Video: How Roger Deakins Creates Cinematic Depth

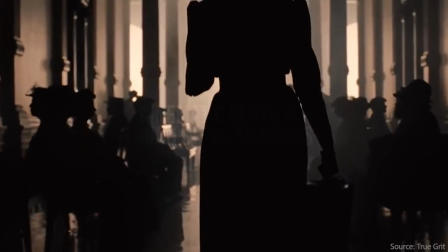We get it.
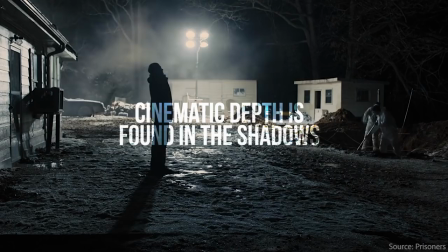In film school lighting classes, we always talk about how to eliminate shadows, get a beautiful soft light, use three-point lighting techniques, and use all of these together to create a perfectly lit image. But if we all follow the same techniques for every single shot that we ever do, the images will start to look flat and lack any depth.
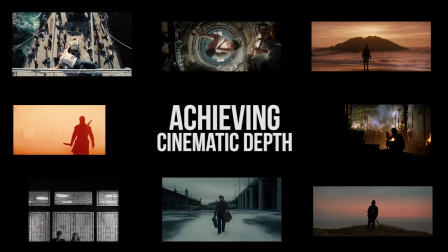So today we're going to go over different ways you can add depth to your lighting setup and have a much more dynamic shot.
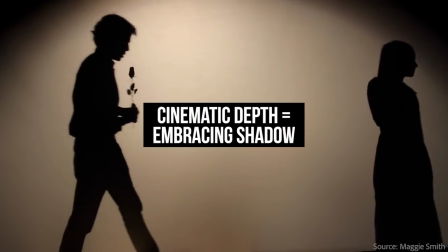So let's turn that 2D image into a 3D image. The most important thing I want to convey today is the importance of embracing shadows.
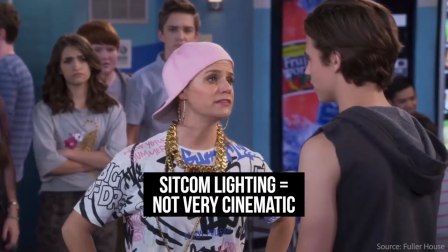If you watch a lot of sitcoms, you'll notice that lighting doesn't get a lot of recognition.
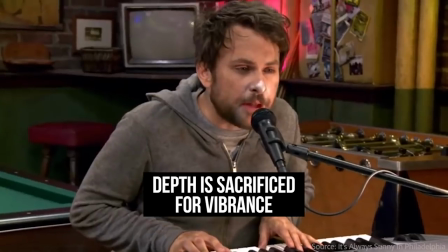Sitcoms are known for being vibrant and having a lot of extremely soft lighting, so there really isn't much to negative fill or shadows.
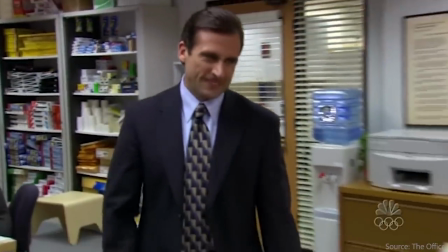Oftentimes sitcoms focus much more on acting and writing than they do cinematography and lighting. So, there isn't going to be a lot of negative fill or hard lighting or anything like that.
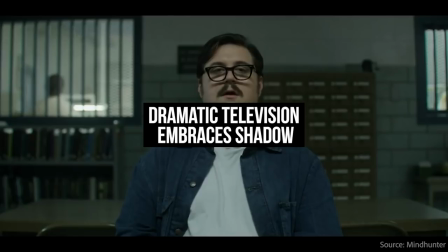But when you go into much more dramatic shows and movies, you'll notice that in addition to being less vibrant in the coloring and the story,
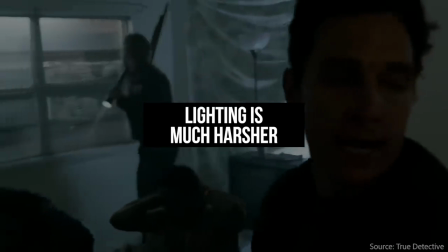another trademark of dramas is that the lighting is often much harder and has stronger shadows. This is where the real advanced cinematography techniques come in.
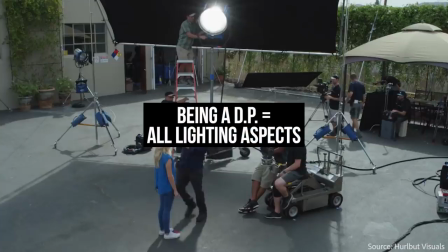Part of being a director of photography involves knowing all aspects of light that are in your shot.
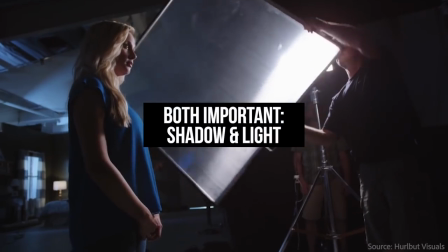This also means knowing where there isn't light, where there are shadows. In early lighting classes, we're taught to make those shots extremely clean and fill in all the shadows.
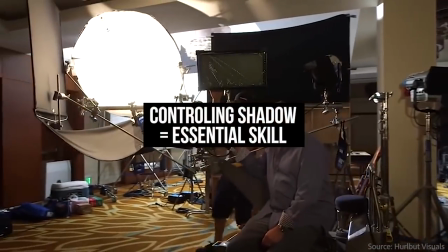While this is obviously a very important task to learn, being able to shape and control shadows is one thing that will really make you stand out from the crowd.
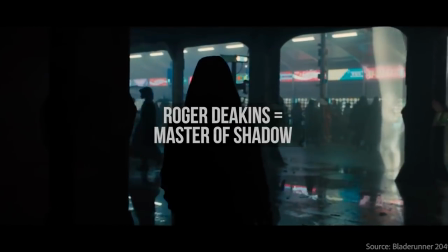Take a look at this Roger Deakins lighting setup here. It's pretty safe to say that there are more shadows than there are lights in the shot.
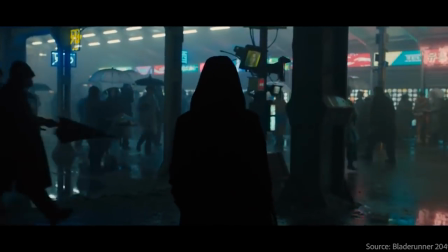As a result of being a master of both lighting and shadows, Deakins is able to make a two-dimensional image and use lighting to make it three-dimensional.
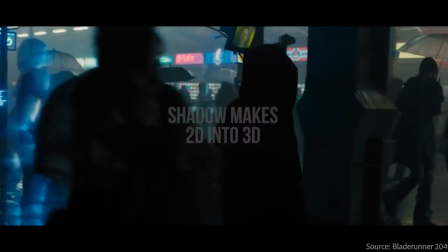He pays just as much attention to shadows as he does to his light, which is exactly why he's one of the great cinematography masters of our day. So let's apply this to storytelling. Let's say you have a scene in a film where a character is going through a difficult part of their narrative.
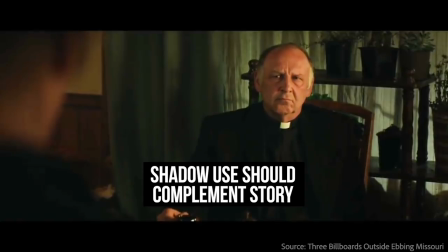If the acting and writing is dramatic, but you have a bunch of beautiful soft light, there's going to be a disconnect between your cinematography and your storytelling.
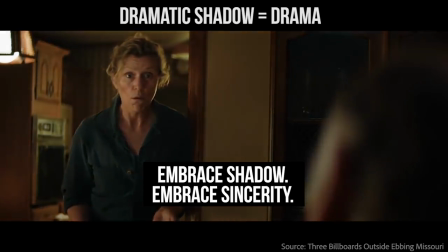But if you take your lighting setup and add shadows to it, embracing that negative fill, your lighting will agree much more with what's going on in your story. Your character will be in darkness both metaphorically and literally. This is why I always like to stress that there is creativity in lighting and there is storytelling in cinematography.
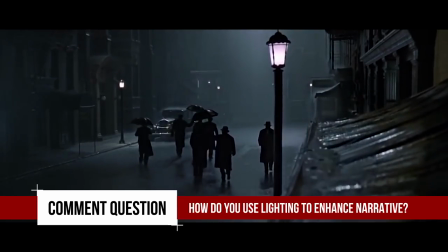Leave a comment below right now and tell me your favorite way to use lighting to enhance your scenes narrative.
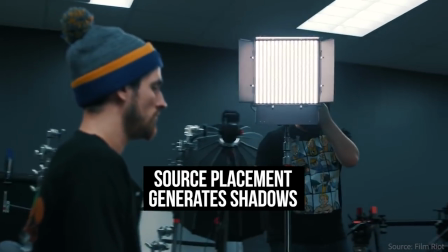So now that we've talked a little bit about some theory, let's go into the technique. The easiest way to generate shadows is of course to bring your light source more to either side of your subject's face.
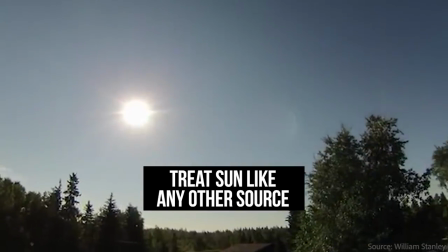If you're outdoors, you can achieve a similar effect by having your subject turn their face until the sun is at their side, rather than directly in front of them or behind them.
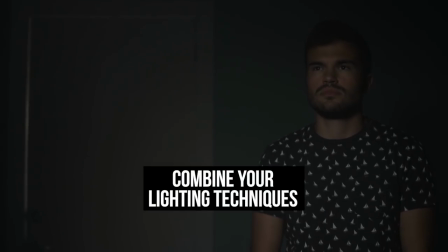One storytelling trick you can do to enhance these is to combine these mechanisms by having your character look towards the light source,
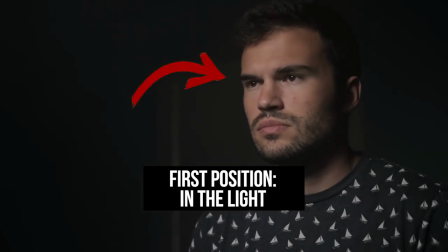then at a moment of narrative significance Maybe they got bad news. Maybe they revealed a different side to themselves.
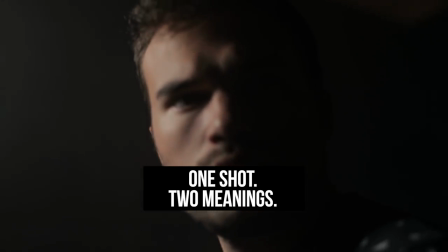You can have your character turn to the side So now what you've done is you've taken the happy lighting of your shot And you've added some deep shadows to it to convey your character's inner turmoil Now let's take this a step even further and talk about the importance of controlling your ambience Here's what I mean.
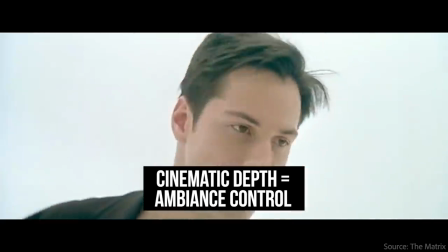Let's say your subject is in a room with bright white walls If you turn your light to the side,
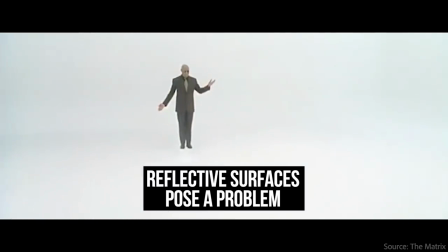yes We will get those shadows that we talked about earlier But those white walls are going to naturally bounce your side light into your shadows again This is fine if that's what your story calls for, but if you really want to control your lighting and refine how your shadows play on your subject, you'll want to take what's called a flag or some black wrap to control the spill on that light.
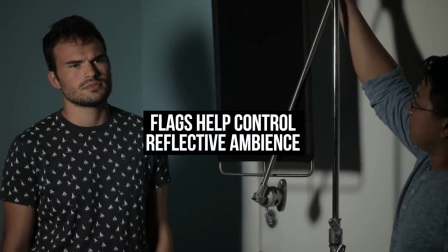The black fabric of the flag will absorb the extra ambient light, up your contrast ratio, and give you a much more dramatic, refined look that has much more dimensions. So there's how you can use shadows to make your image look more three-dimensional. Remember, real life is not lit like a sitcom.
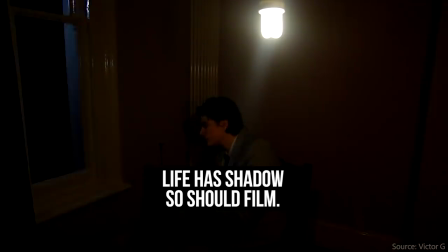The world is full of shadows. They're everywhere, so let's embrace them in your shots as well. What's another way you like to use shadows in your shot? Be specific. Tell us about techniques that you use and the result and what they look like. The best comment will win an Aperture M9. I'm Ners from the A-Team. Remember to like and subscribe to us on YouTube, hit that notification bell, tell a friend about this video, and tell us more tutorials you'd like to see us make next. Happy lighting.